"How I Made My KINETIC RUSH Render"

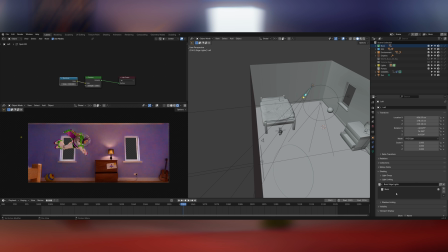246s
I then used light linking to constrain these just to the model of buzz so they wouldn't affect anything else in the scene.
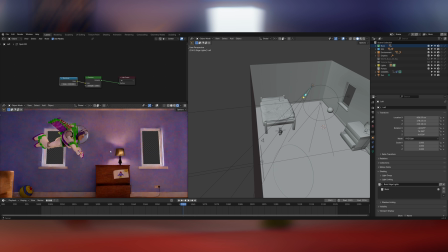251s
I wanted to maintain a lot of contrast and adding too many light sources creates a lot of bounce so light
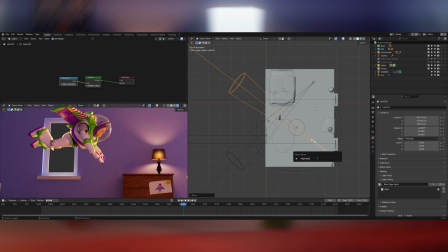256s
linking allowed me to get some really nice back lights on Buzz without raising the overall level of the lighting in the scene.
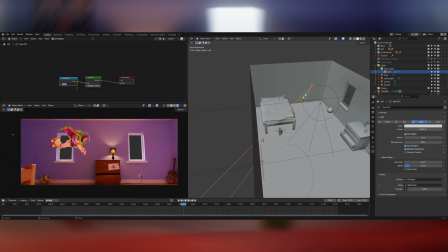261s
For all the lights in the shot I used a blackbody node plugged into the colour of the emission. This allows you to punch in exact Kelvin numbers the same as you would set a white balance on your camera.
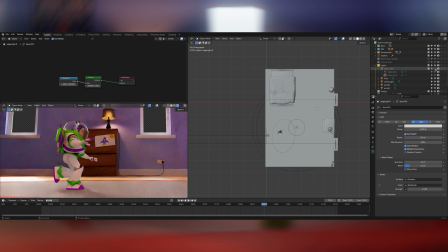269s
I find this much easier to get a pleasing result from the colour of the lights in the scene rather than just picking an arbitrary colour from the colour wheel.
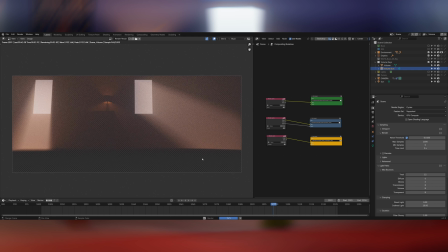276s
With the lighting most of the way there I did a quick test render just to see how it would all come together in Nuke.
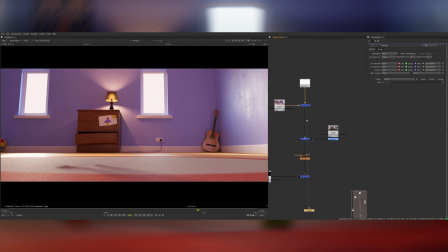281s
In Nuke I'm applying a healthy amount of depth of field to give the scene a macro feel and also just testing how the renders will combine together,
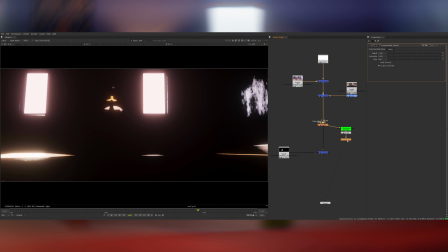287s
adding some quick bloom and glow just to get a sense of how it will look when I refine the compositing later. Then back to the details.
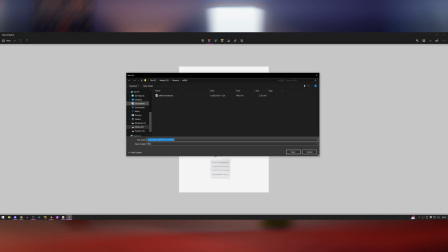293s
I took a photo from google of a sock and cut it out and then laid this over the top of the drawers in the background.
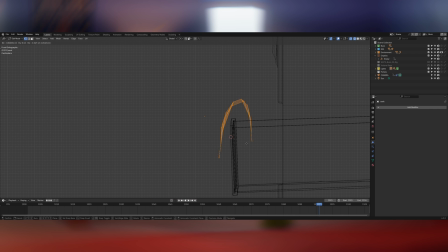297s
Like I said earlier I really want the shot to feel messy and lived in.
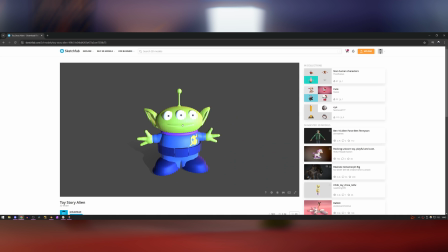300s
Another suggestion from the live stream was one of the Toy Story Aliens, so again I found a model of one of these online, gave the shaders a bit of love by grunging them up slightly and placed it in the background.
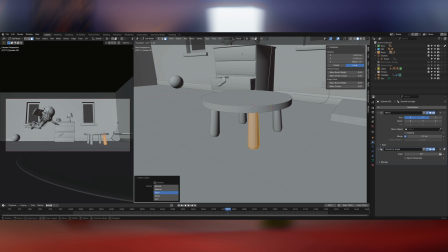310s
Then to hit home that it's a small child's room I created a small plastic play table and chairs.
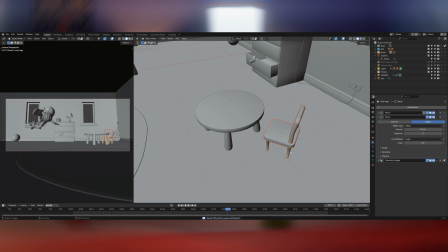314s
It's a pretty simple model and it's a Nice eye-catching detail because I intend to put some nice saturated colourful plastic shaders on the table and chairs.
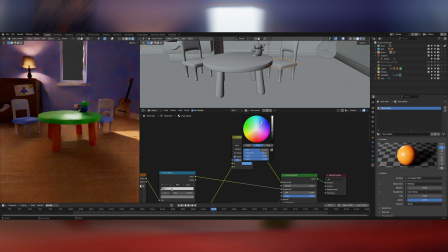321s
Once the model was finished I gave the shaders some similar love to the other parts of the shot. I added some surface imperfections with some scratches and some grunge textures overlaid on the roughness input to break it up.
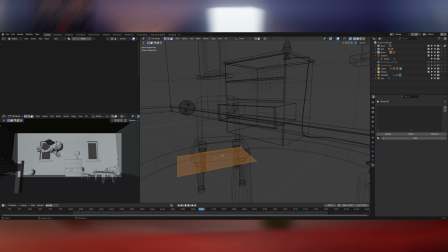330s
I went quite heavy-handed on this because the objects are going to be slightly out of focus. So if the surface imperfections are too subtle they'll get completely lost when they become out of focus.
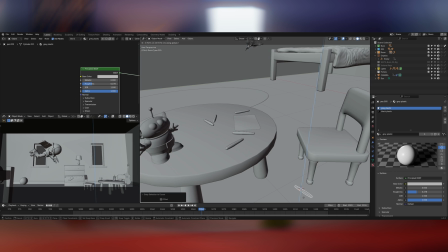338s
Next up I added a second hand-drawn picture onto the table and just for good measure I surrounded it by a load of colourful pens.
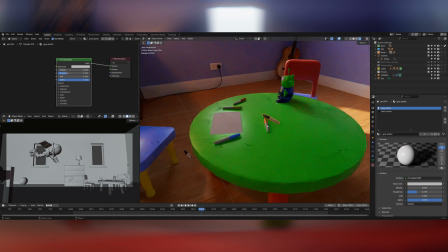344s
Of course, no child's room is complete without LEGO scattered all over the place, so I modelled a quick LEGO brick,
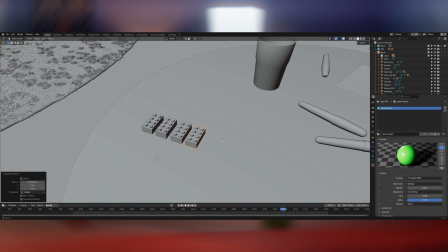349s
made a few variations with different colours, and then duplicated it and stacked these up several times,
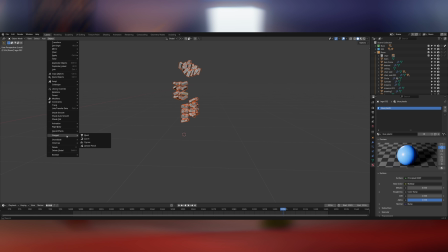353s
used a randomised transform to add some variety to their rotation, and then applied a rigid body simulation and just let them scatter all over the floor.
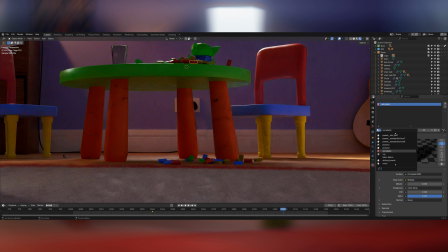360s
This is much easier than hand placing them and also tends to be more organic because they actually obey the laws of physics as they fall.
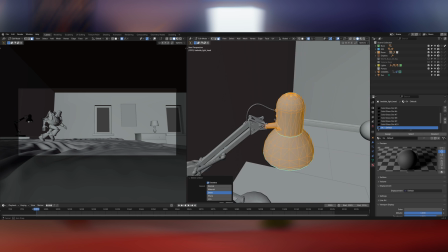366s
At this point I added a second lamp into the shot as well, and I angled it towards Buzz to give the backlighting that I created earlier a bit of motivation.
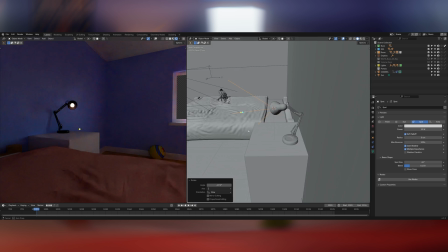372s
I set the bulb to be an emission material, but then I also put a blender spotlight in the shot which is what's actually casting most of the light source that you see on the bed.
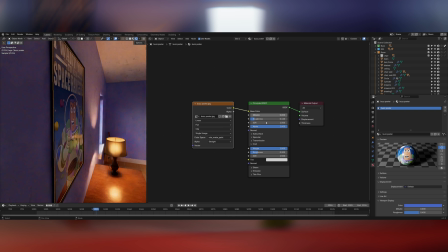380s
The back walls were looking slightly bare so I added a couple of posters to break them up. I also modeled one of those little glow-in-the-dark stars that you often see stuck onto walls and ceilings.
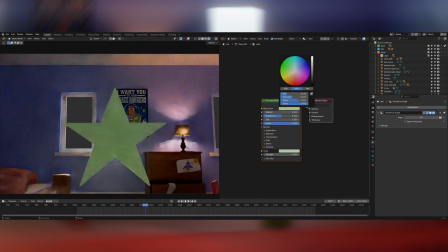388s
I gave it a very subtle emission texture to give it that glow-in-the-dark green color. I then duplicated this a load of times, rotated it around and stuck it all over the walls and the ceiling.
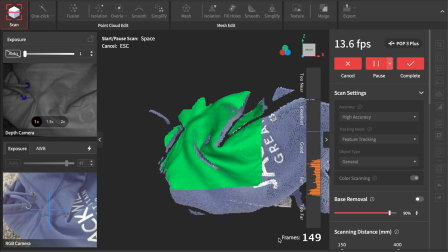396s
Another technique that I used for some of the objects in this scene was 3D scanning. I've been sent a 3D scanner by a company called Revopoint to use in my YouTube videos.
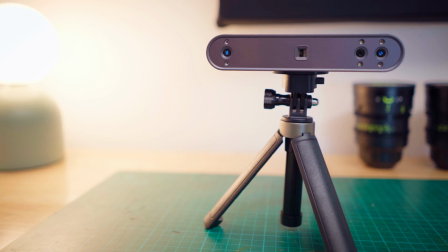404s
This is a new scanner that's just come out called the POP3+.
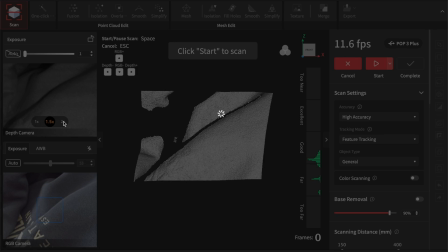406s
Some of the primary improvements of the POP3 plus over its predecessor include an advanced optical zoom which you can see me utilising here.
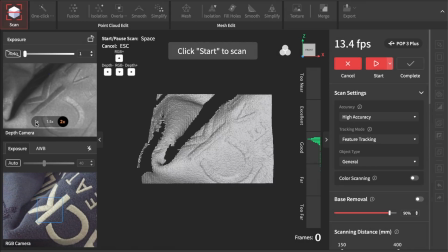413s
This allows for capturing much finer details that weren't previously possible with other scanners. It also comes with an upgraded glass calibration board.
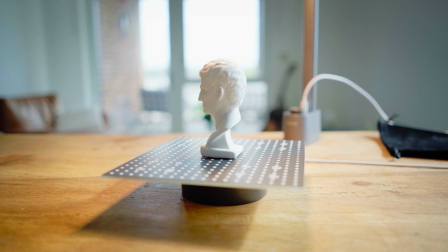420s
With its superior material stability it provides more consistent and accurate calibrations. This scanner also comes with an updated frame point scanning mode.
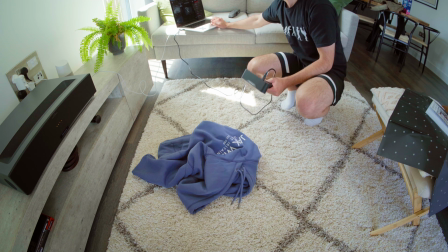427s
This mode greatly improves the scanners tracking and capture abilities by better detecting markers. For my scene I scanned an open book as well as a jumper that I chucked on the floor.
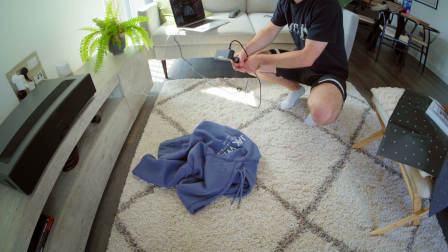436s
You can see me going through the scanning process here and then from here after scanning I can output a highly
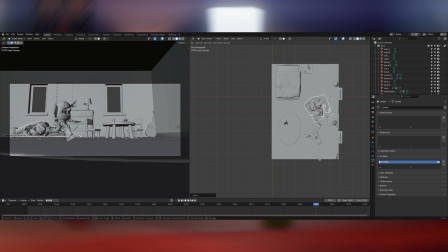440s
detailed and textured 3d model that I can bring into Blender and throw into my shots really quickly.
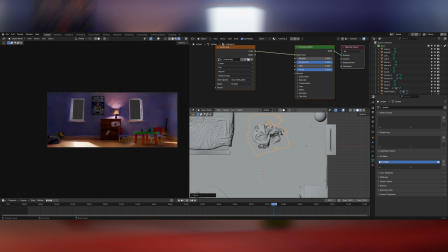445s
It saved me doing any complicated modeling or sculpting for things like the crumpled up jumper, which are quite organic shapes.
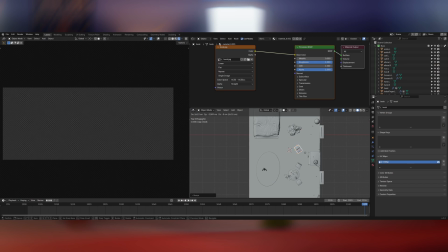450s
Here you can see me placing the 3d scans into the scene. The level of detail of the scans is brilliant so they make a great addition to the shot.
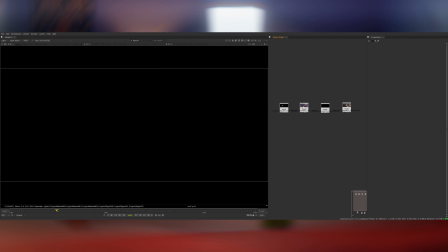457s
And now it's time to move into Nuke to comp this bad boy. I rendered four separate passes. The first is Buzz on his own. Then there's the room beauty, which is the environment. I also rendered a utility pass for the room, which includes position pass data, a depth pass and cryptomats.
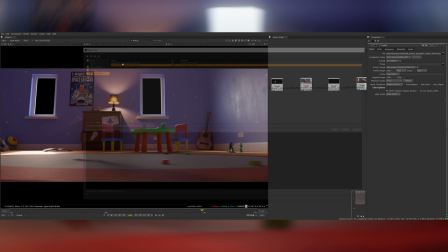470s
And then finally, a volumetrics pass. As well as the four renders, I also exported proxy geometry for the room and the animated camera as an alembic into Nuke so I could use them while compositing.
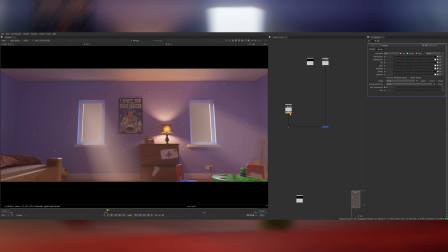479s
I started by overlaying the volumetrics pass on top of the room. The render on its own was quite washed out, so I colour corrected it to have a lot more contrast by gammering it down.
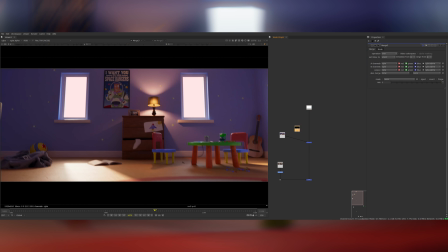487s
Then I put a warm sky coloured constant in the windows. Outside the windows is going to be completely overexposed, so I didn't bother putting anything out there with any actual detail.